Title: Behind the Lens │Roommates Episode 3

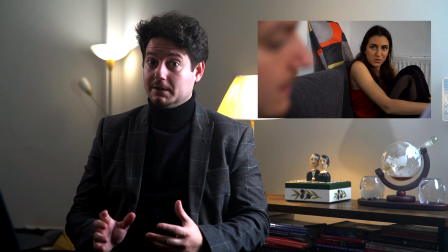11:36 Originally it was either three people live here you didn't so many so that leaves and then the reaction slowly getting more and more agitated.
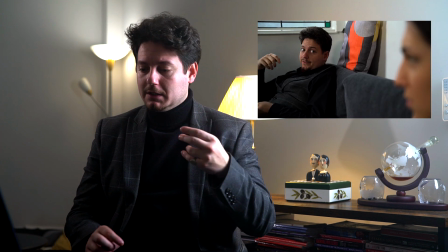11:45 There was another Another version where we had Jeremy leave on the S for as long as until she realised,
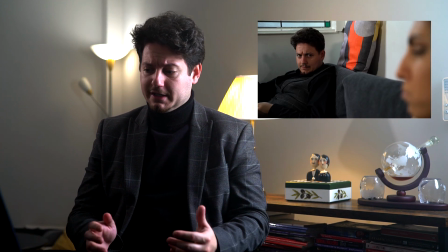11:53 so it was something like three people live here, you didn't summon me so that leaves.
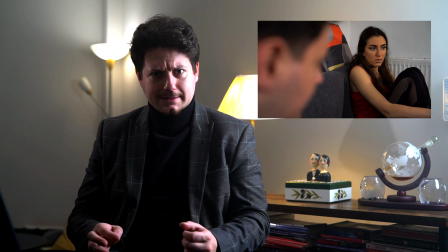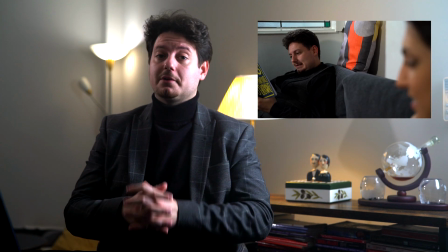12:04 But in the editing process we decided to use
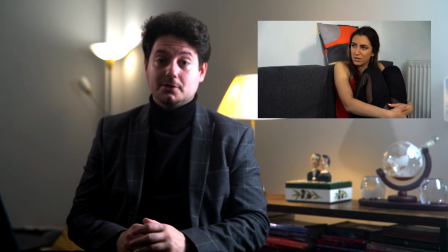12:07 the one without the elongated S and I think we made the right call.
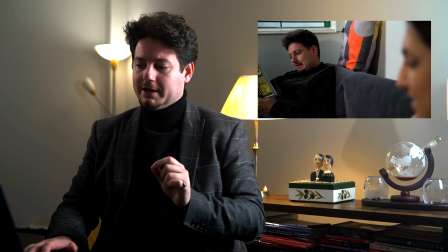12:14 will move slightly more again in an internal MCU
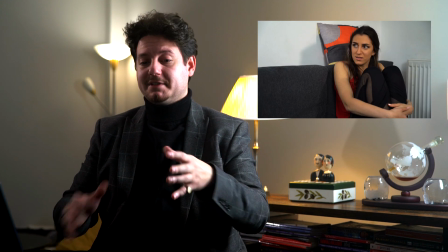12:19 to show her acceptance of the whole of the reality.
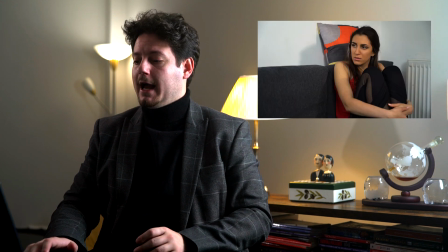12:25 Not only who is there, but where does he come from and who summoned him. And then once they figure out why he's there,
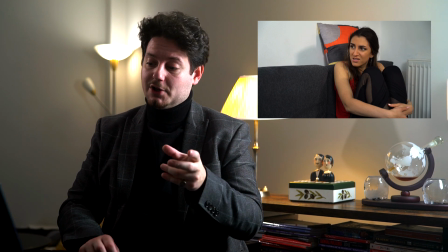12:32 you notice that when they cut to Jeremy, when we cut to Jeremy to say it is, the framing is slightly different.
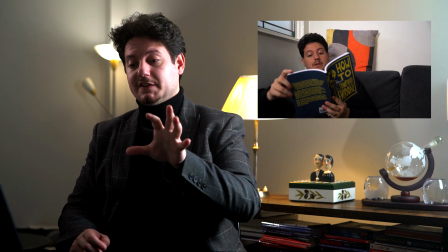12:41 Now, this time it was because this is the beginning of the next moving shot.
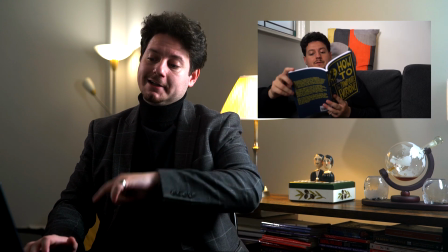12:47 But before that, we cut back to an internal MCU. And we come to the moving shot where Harry comes in.
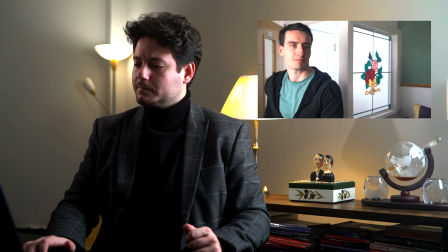12:55 The camera follows Harry, then goes back to Angelina.
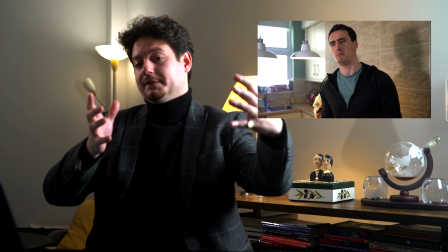13:00 When we cut to Harry to, say, Milk, now this is the first time we actually opened the framing with the depth of the kitchen.
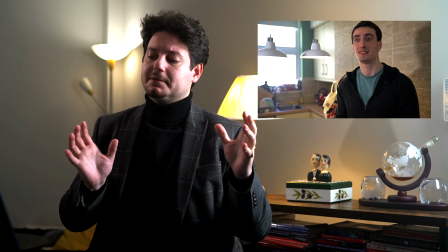13:09 Now, on the shot of Harry, he's still a little bit lit by the Godox in the living room, but also he,
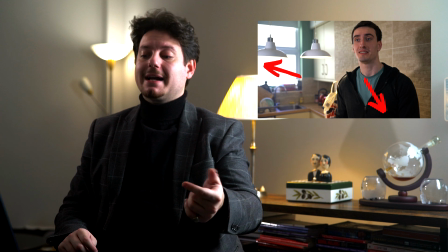13:15 because of the bigger space, has a backlight which is sitting comfortably next to the fridge.
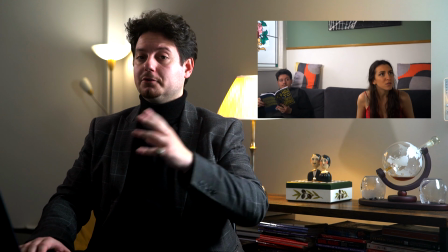13:22 The previous moving shot that followed Harry carries on with Angelina,
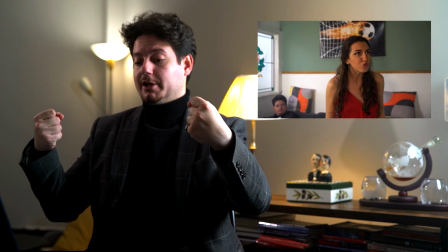13:26 which is why the shot of Harry saying milk was handheld, well, not handheld but on a stabilizer, because the two shots needed to match.
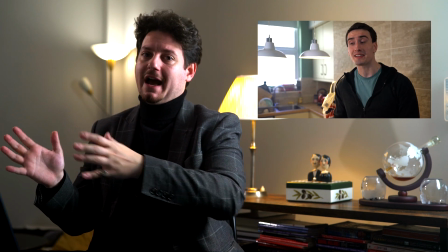13:35 We couldn't have the static shot of Harry and the moving shot of Angelina.
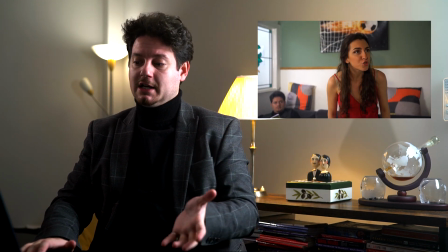13:39 But the original moving shot carries on with Angelina as she stands up and goes towards Harry.
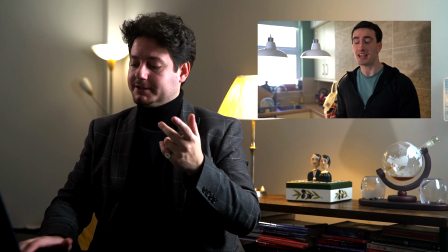13:46 His shots keep being handheld until she asks why.
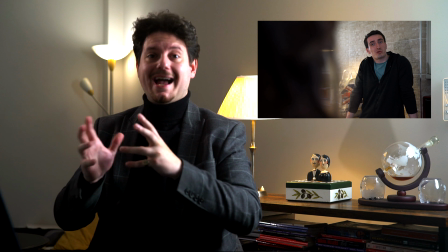13:51 And then we move to an over-the-shoulder towards Harry because now they're in a little confrontation.
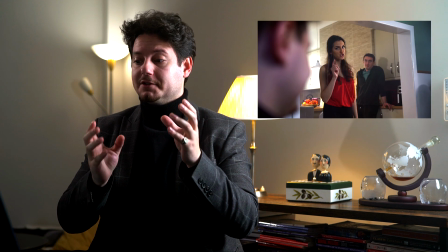13:57 The mood of her attitude towards him is slightly confrontational. You also notice that in these OTSs,
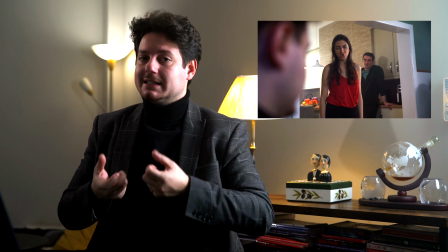14:03 whoever's closest to the camera actually takes quite a bit of the frame because it is a bigger confrontational element than the over-the-shoulder ones in the beginning of the scene.
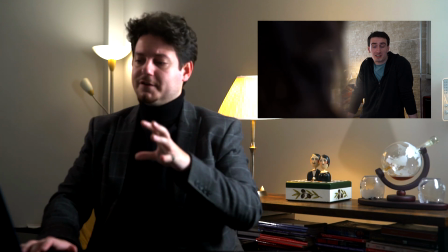14:12 The entire next of the scene is comprised of over-the-shoulder shots from various angles towards various characters.
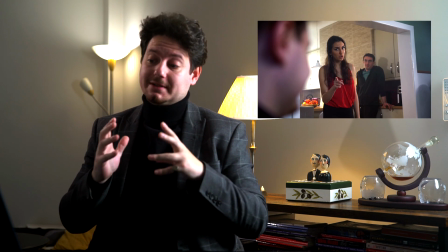14:21 We actually shot quite a bit of those here.
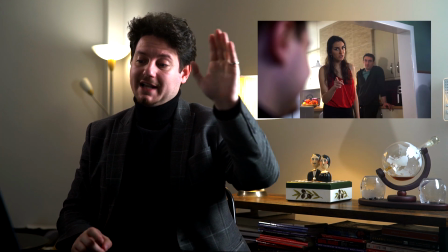14:23 We have an over-the-shoulder from Jeremy's head towards Angelina and Harry, stacking all the characters.
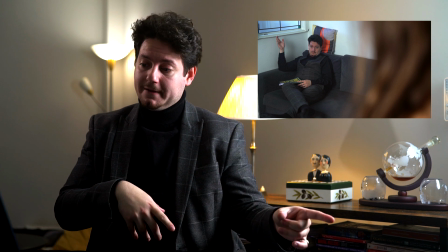14:31 We have an over-the-shoulder shot from Angelina towards Jeremy. We have an over-the-shoulder from Harry to Angelina and Jeremy.
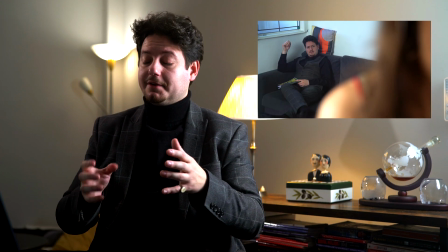14:40 And an over-the-shoulder from Angelina towards Harry. The biggest reactory factor here is Angelina. so in a lot of the cuts and shots and frames,
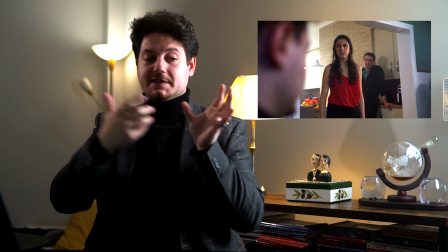14:48 the camera is closest to her as she experiences the conversation with both male parties,
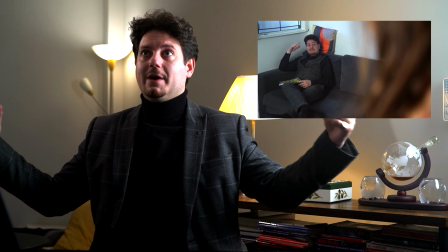14:54 and then the camera only moves when a bigger reaction from her is needed.
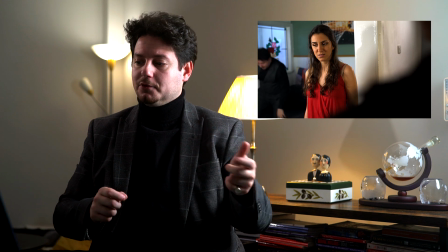14:59 We then cut to the final handheld moving shot, where Harry goes away to the toilet,
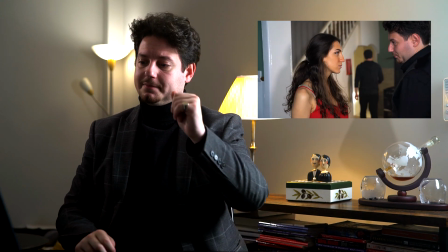15:05 Jeremy goes up the stairs,
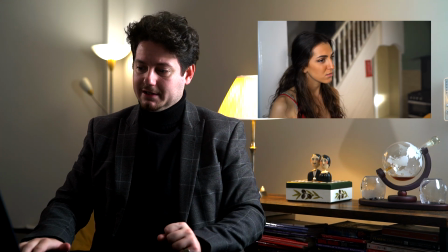15:06 and the camera does a slow parallax towards Angelina as she reacts to the new information and the episode ends.
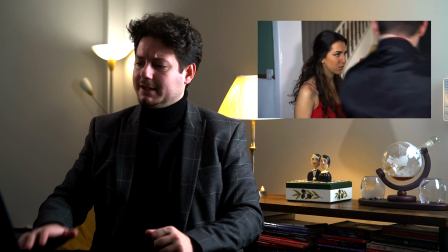15:14 Of course in that final shot the backlight has been moved,
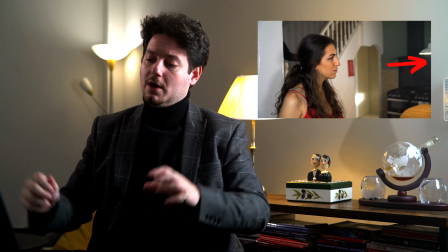15:18 now it's slightly close to the window but she's still primarily lit by the Godox in the living room. And then we fade to black. In terms of problem solving, there wasn't much of that here, other than the problematic backlights. And the other thing was during the actual shooting process, the OTS is at the very end,
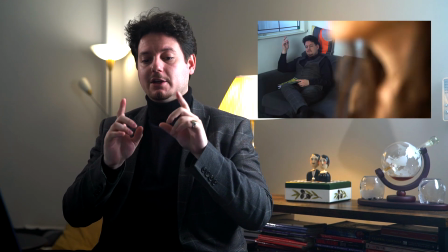15:41 matching essentially four different over-the-shoulder ones, making sure that they have the same type of framing,
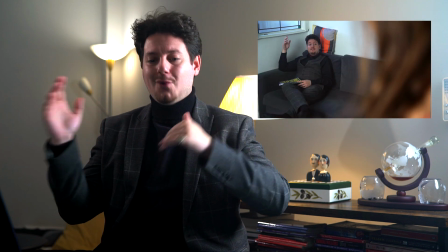15:50 but also the possibility to cut from any one to any of the other ones at any point during the editing process.
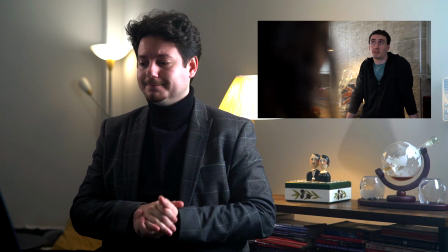15:57 That was quite a challenge, which neatly does bring me to the editing process.
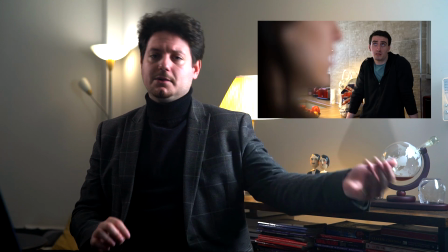16:03 There wasn't a big difficulty until Harry comes in because everything was a
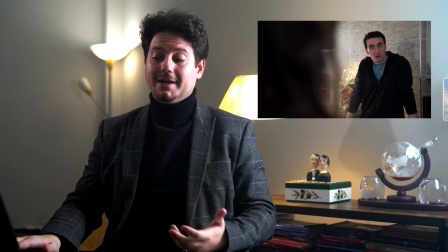16:08 shot reverse shot be that on an over the shoulder or an internal MCU but once Harry comes in then there was a lot of choices to be made on
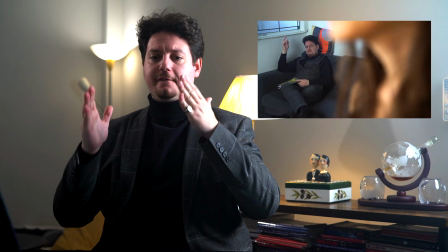16:16 where exactly do we cut from which shot to which shot so
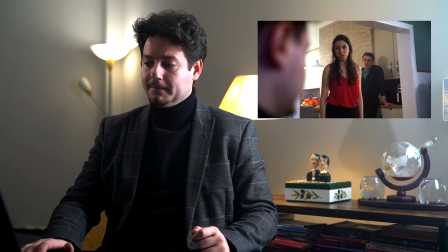16:22 this is how we made the decision in this particular instance so when Angelina stands up and assumes her
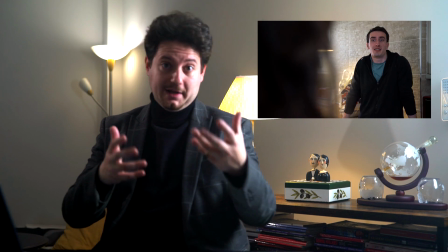16:28 position to the first over the shoulder shot essentially Harry's explanation of why he summoned Jeremy.
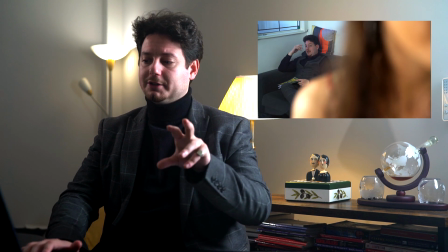16:34 We wanted to keep on him for that whole explanation.
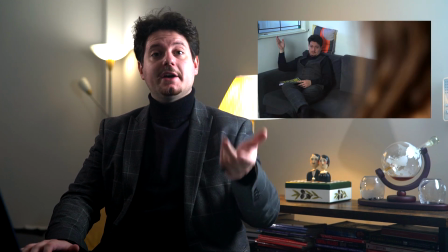16:40 And when we say, and here I am, now this was a debate.
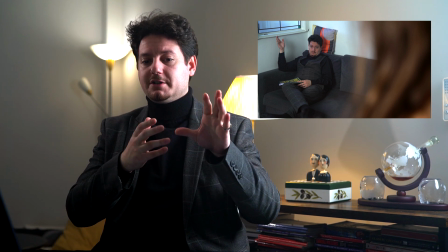16:45 It was either cut to an over-the-shoulder towards Harry to an over-the-shoulder towards
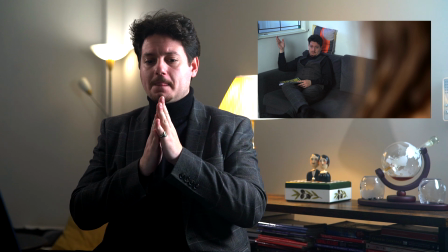16:51 Jeremy because we wanted both of them to explain the entire situation.
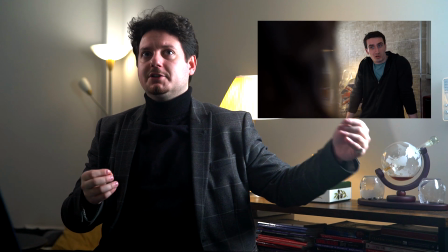16:57 So it was either that or cut towards Angelina
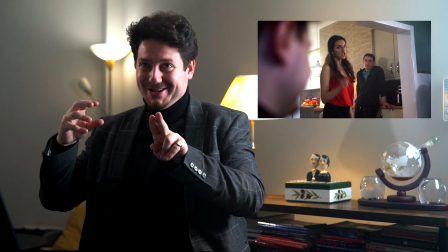17:03 from over the shoulder of Harry to show her turning to him.
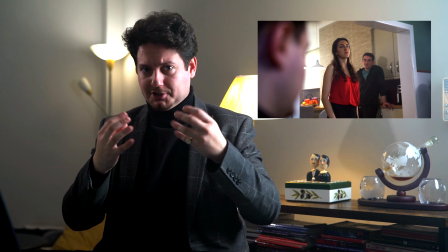17:07 But that overcomplicated the situation and it didn't feel, it felt disjointed.
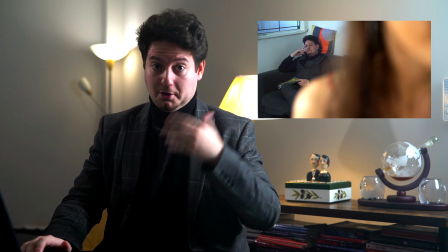17:13 So we cut to an over the shoulder towards Jeremy.
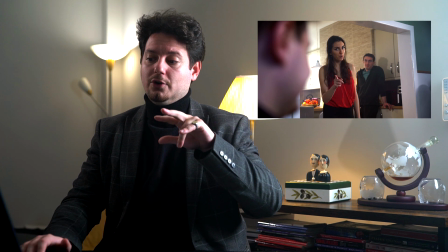17:17 And then we cut to an over the shoulder towards both Angelina and Harry in the background.
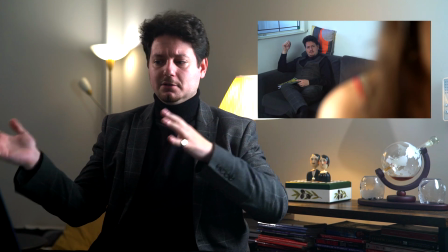17:25 Essentially, she becomes the middle between the two fighting sides.
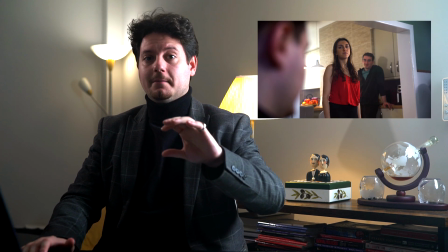17:30 Because she wants to hear the whole story from Harry, she keeps turning to him, but then having to turn back to Jeremy for his side of the explanation.
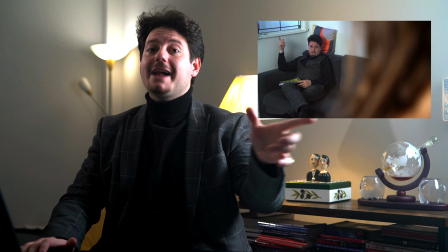17:38 Until finally Harry takes the word,
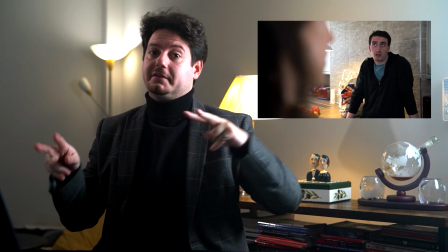17:41 which is the only other time we cut to an over the shoulder towards Harry rather than the over the shoulder two shot towards Angelina and Harry. Now this was very complicated, I do hope you could follow along with this. If there's any questions, please leave them down below and I'll be sure to address them in a later episode. And of course, as always, we'll finish this episode with a review of the final product, see if I would do anything differently, any glaring problems that become obvious to me, and all that jazz.
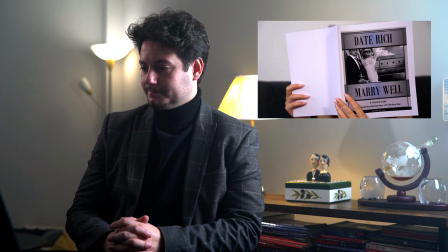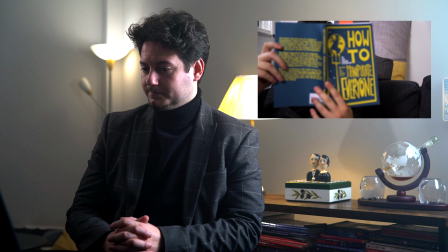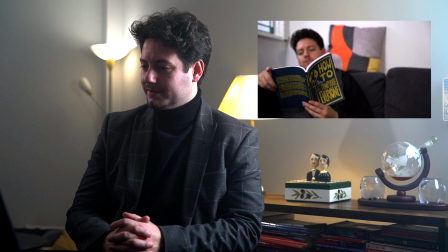18:28 I think the books do a great service to both characters.
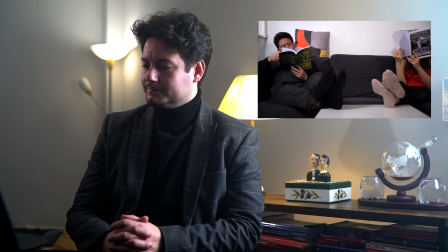You know what? I never asked you, where are you actually from? Hell. Funny, but seriously, where?
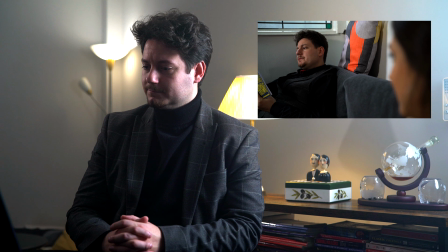18:50 I told you, hell.
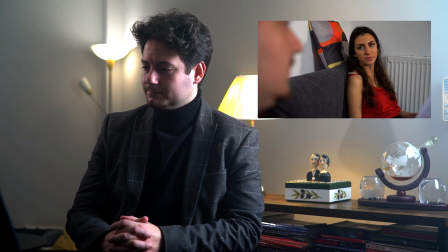18:57 What? What do you mean, what? Well, you asked. Still. Would you have to prefer the lie?
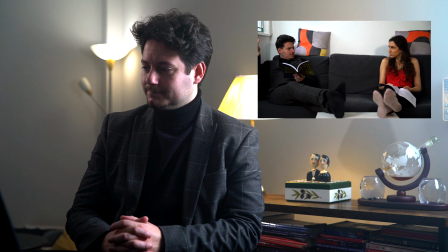19:04 Well, no. Well, there you go. Why is this so hard for you? Because you told me you're from hell. So what, you're a demon?
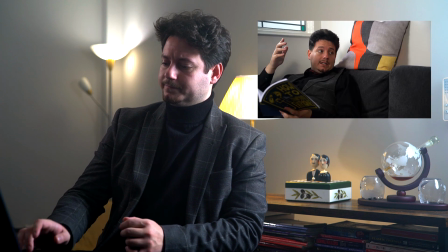19:18 I am a dude.
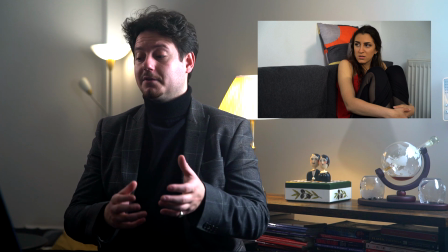19:20 The realization of Angelina that he actually is from hell is a little bit in the quiet.
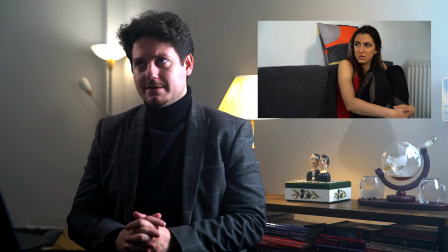19:28 Perhaps we should have either cut to a
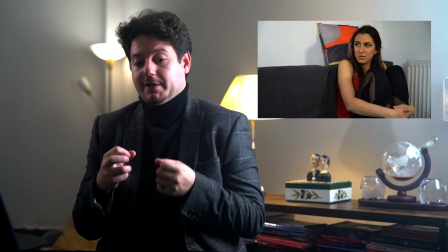19:33 closer shot of her as she realizes that she is slightly frightened of that idea.